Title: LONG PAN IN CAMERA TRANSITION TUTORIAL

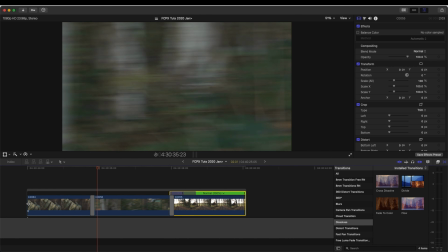13s
What's up guys, today I'm going to go through this long pan in camera transition technique.
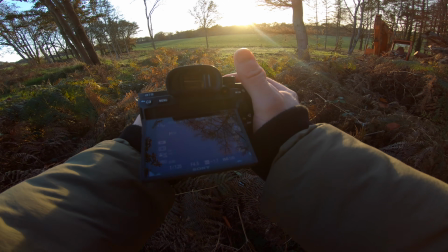18s
So I went out and shot another example to try and get some POV of filming this.
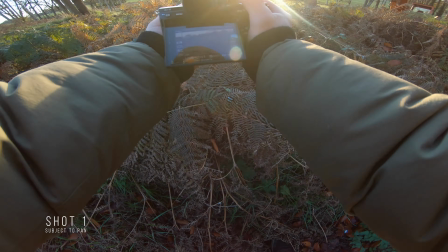22s
So for this first shot, you want to start on the subject and then pan away at the end.
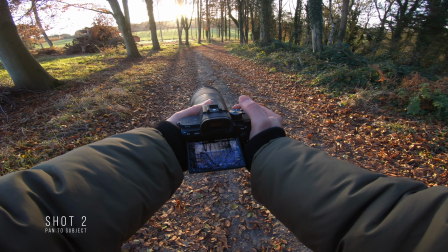28s
And then for the second shot, panning in the same direction and then ended on my subject.
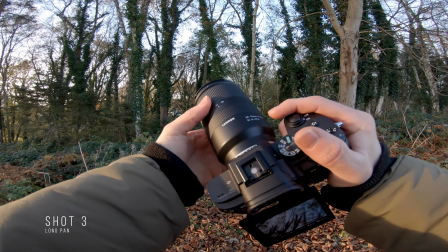32s
Then to film the nice long panning video clip, what I did was zoomed in on my lens and then also zoomed in
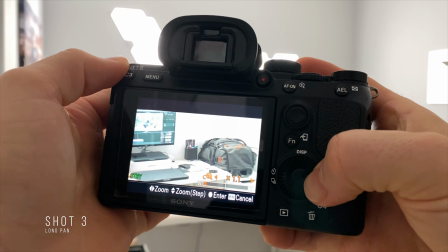41s
using the digital zoom built into the camera and just trying to zoom in as much as possible.
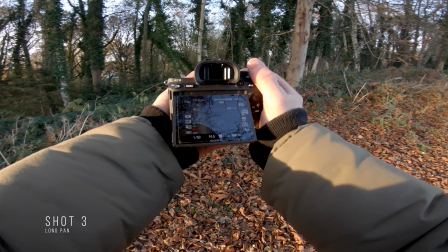46s
And then keeping my shutter speed quite low at 50. I got some slow panning shots of the woods next to where I was getting the second shot.
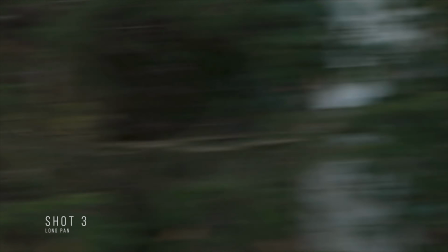55s
And you get this really nice sort of panning video clip.
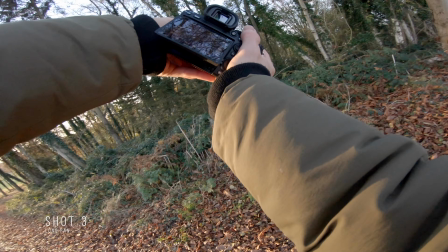57s
If you want to get more advanced, you can add like twists to the camera, change up all the directions of the pans to get different type of transitions.
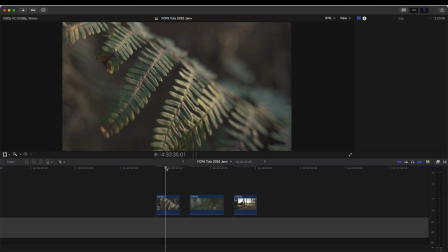65s
Before I get into the editing, I just want to say that I'm holding a huge Black Friday sale on my website right now.
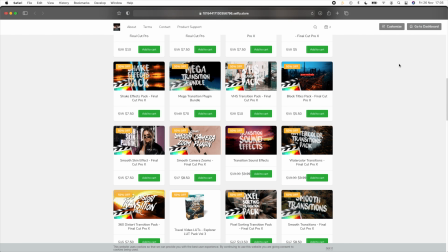70s
So if you're looking for any Final Cut Pro plugins, transitions, or effects, then I'll leave a link in the description.
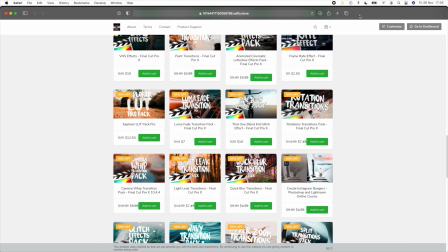76s
There's 50% off pretty much everything on there right now. So here are my 3 video clips.
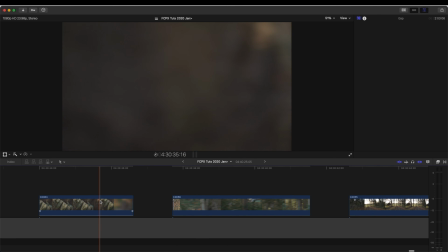81s
So on this first video clip, I'm going to cut it a few frames after the kind of subject has left the frame. So around about here to cut the video clip and just delete that.
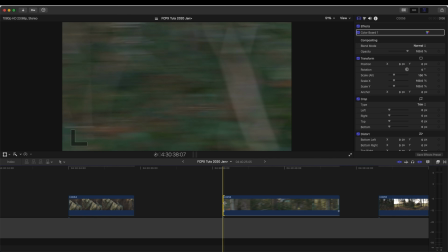93s
And then I'm going to trim this up, this panning shot up, so that the start frame is on this nice kind of like green image. I think it will crossfade nicely with this. So we'll drag this next to my first video clip.
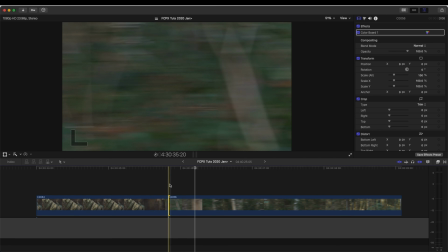108s
I'm just going to add a cross dissolve transition just to smooth it out a tiny bit. Go over to my transitions and then go to dissolve.
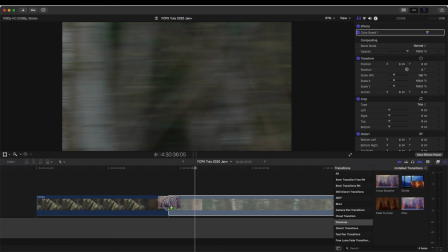116s
And I'm going to add in the cross dissolve to that.
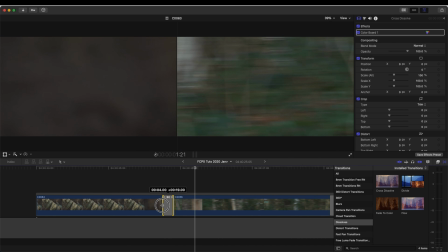122s
And I'm just going to make it just a few frames long, just so that the 2 video clips just blend together nicely.
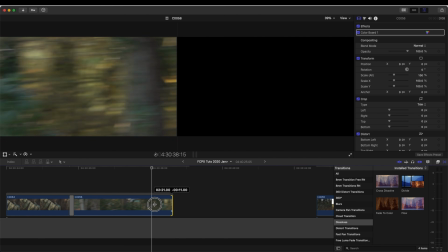134s
And I don't want this pan to be too long, so I'm going to cut that down a little bit and then bring in my second video clip.
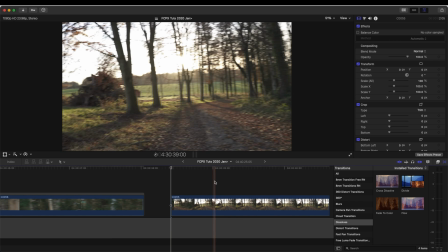141s
And then I'm just going to trim this down so that it's a few frames before my final frame comes into shot.
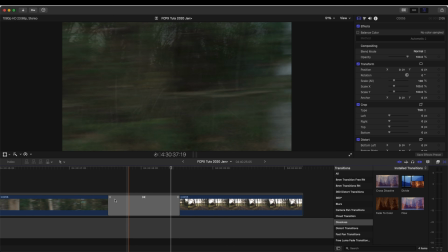149s
And then I'm just going to put it together and add a cross dissolve transition to this as well. And then make that really small, just a few frames long. The last shot, the pan going in, is a bit slower than the long pan shot. So what I'm going to do is just add a speed ramp halfway through this pan, selecting my video clip and pressing Shift B. So that creates this speed ramp.
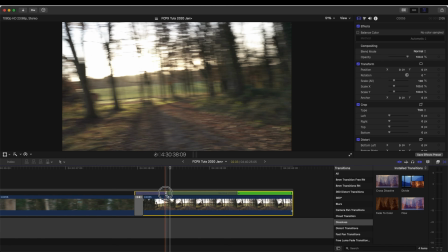175s
And now I can speed this beginning bit up by dragging it to the left.
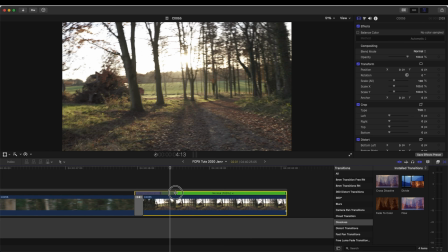182s
This bit here will smooth out the transition between the 2 speeds.
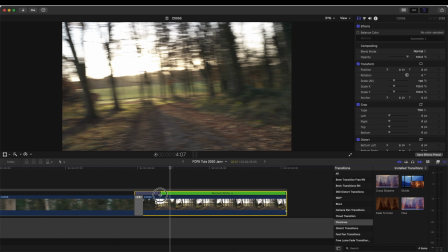186s
So you don't want it there because the speed transition will be too harsh.
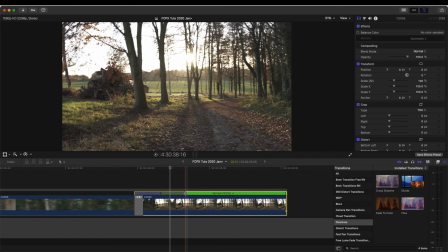191s
I like to extend these so it's a nice smooth transition between the fast and the slow portion.
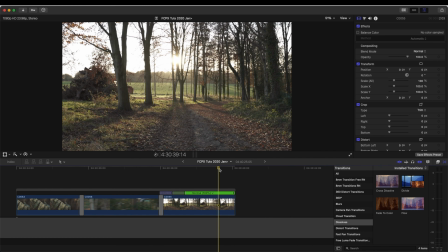200s
So that looks way better now. And yeah, that's pretty much it for this one. I hope you guys enjoyed it and I'll see you in the next video.